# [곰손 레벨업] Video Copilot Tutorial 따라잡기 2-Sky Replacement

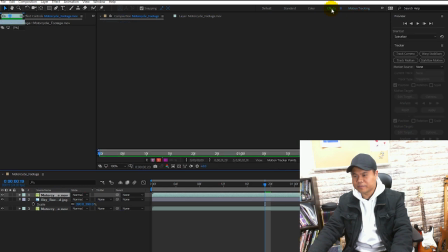24:41 자, 그 전에 컨트롤 S. 자, 이펙트로 넘어가서 자, 여기서 이분은 보면 앤드류 크레이머는 자 여기서
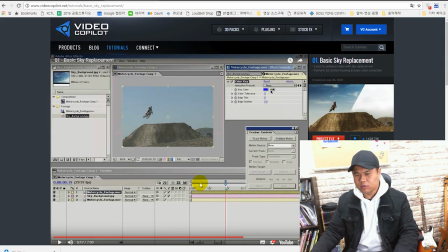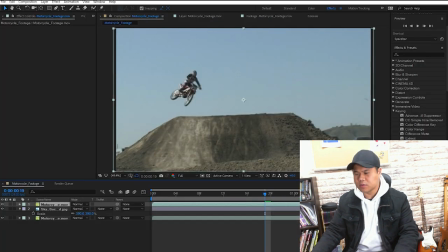24:54 컬러키라는 이펙트를 사용을 했어요. 근데 버전이 높아지면서 그 이펙트는 없어지고 리니어 컬러키라는 걸로 바뀌었어요. 자, 이 리니어 컬러키를 가져와서 이펙트를 제일 위에 있는 바이크 영상에 적용해 주고요.
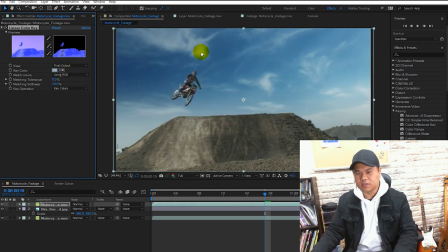25:10 컬러를 뒤에 하늘을 이렇게 찍어줘요. 그러면 자 보세요.
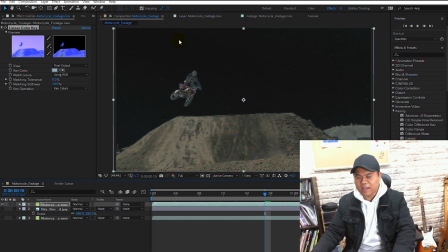25:19 요 영상이 지금 이 하늘 부분이 완전히 그냥 없어진 거예요. 완전히 없어졌고 여기서 뭐 매칭 톨러런스는 요 색깔하고 비슷한 색 어느 정도로 비슷한 거를
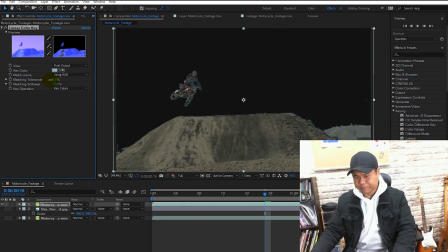25:35 삭제할 거냐 그런 건데 너무 올리면 이렇게 다 없어져 버리죠. 그러면 안 되니까 자, 최대한 다른 색깔은 안 건드리는 방향으로 자, 이 소프트니스도 너무 줄여버리면은 하늘이 그대로 다 남아있게 되고요.
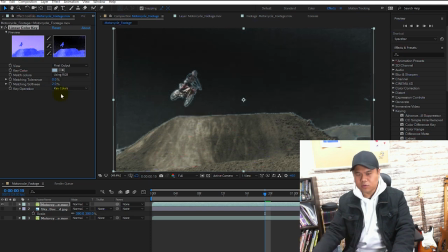25:57 자, 이거는 촬영이 굉장히 잘 돼 있어서 이런 식으로 지금 빠지는 거고 이걸 안만 올려도 색깔이 남아있는 경우도 굉장히 많습니다.
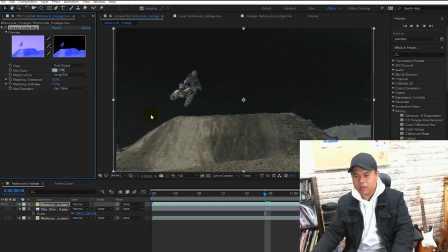26:15 5% 정도 하면 바이크... 아, 이 부분이 아직 색깔이 덜 빠지네요. 바이크가 가장 깔끔하게 빠지고 여기도 어느 정도 빠져야 그 다음에 하늘을 켜고
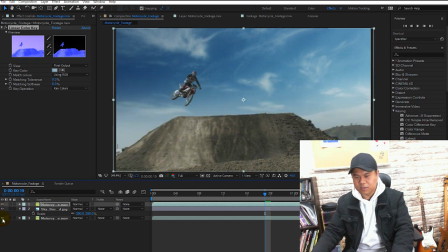26:31 그 다음에 마지막에 같은 영상을 킥백이 전 영상을 이렇게 깔아주면 보이시죠? 자, 하늘 앞에 오토바이가 있으니까 이 바이크를
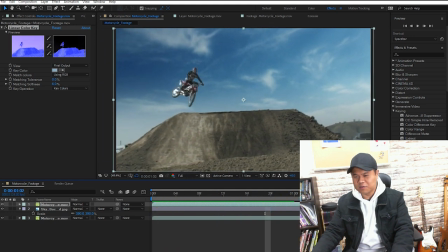26:50 굉장히 예쁘게 키가 따졌고 카메라를 따라서 하늘도 같이 이동을 하고 보시죠? 네, 잘
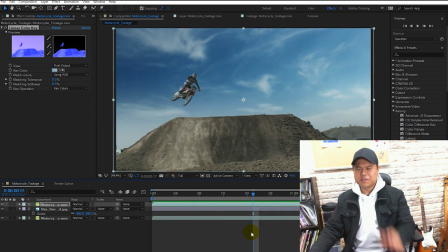27:06 됐어요. 자, 그럼 다시 저장. 자, 여기서 하나를 더 합니다. 이 앤드류 크레이머 아저씨가 하나를 더 해요. 그게 뭐냐면은 이게 좀 더 리얼하게 보이기 위해서 색 작업을 해요.
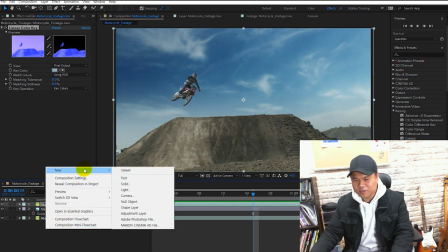27:20 여기서 어저스트먼트를 어저스트먼트 레이어를 추가해 주고요.
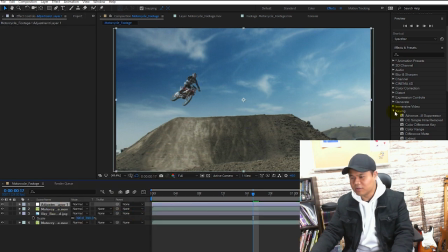27:26 자, 여기다가 커브를 넣어요. 컬러 컬렉션에 커브를 넣고 자, 여기서 이분이 했던 거는 살짝 이렇게
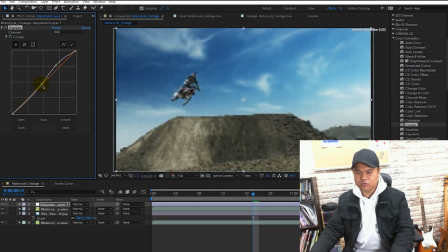27:41 밝은 부분을 강조해 주고 어두운 부분은 이렇게 놔둡니다. 그리고 나서 색깔을 붉은색 계열을 요 흙 부분에 저걸 강조하기 위해서
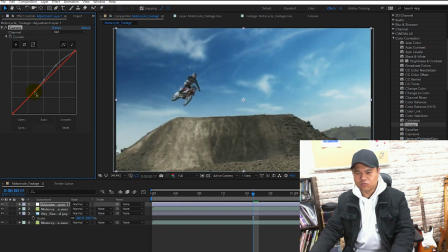27:57 조금 낮은 부분에 어두운 부분에 빨간색을 살짝 올려줘요. 올려주고 위에는 그대로 올려주고 흙 색깔이 약간 붉으스름해졌죠. 그리고 나서 파란색.
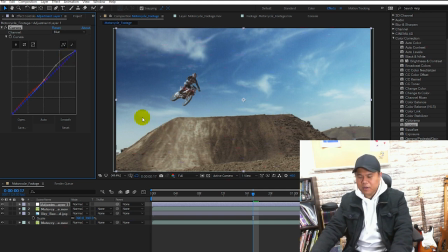28:12 자, 여기 전체적으로 너무 새파란 느낌이 들어가지고 살짝 노란 느낌. 그러니까 영상으로 얘기하자면 색 온도가 약간 더 그 노란 쪽으로 간 그런 느낌을 주기 위해서 여기서 노란
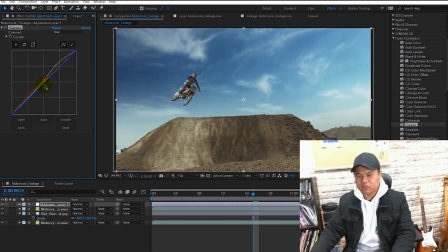28:31 파란색을 약간 낮추겠습니다. 자, 이게 앤드류 크레이머가 했던 방식이에요. 파란색을 약간 낮추니까 어두운 부분을 조금 더 파란색을 낮출까요?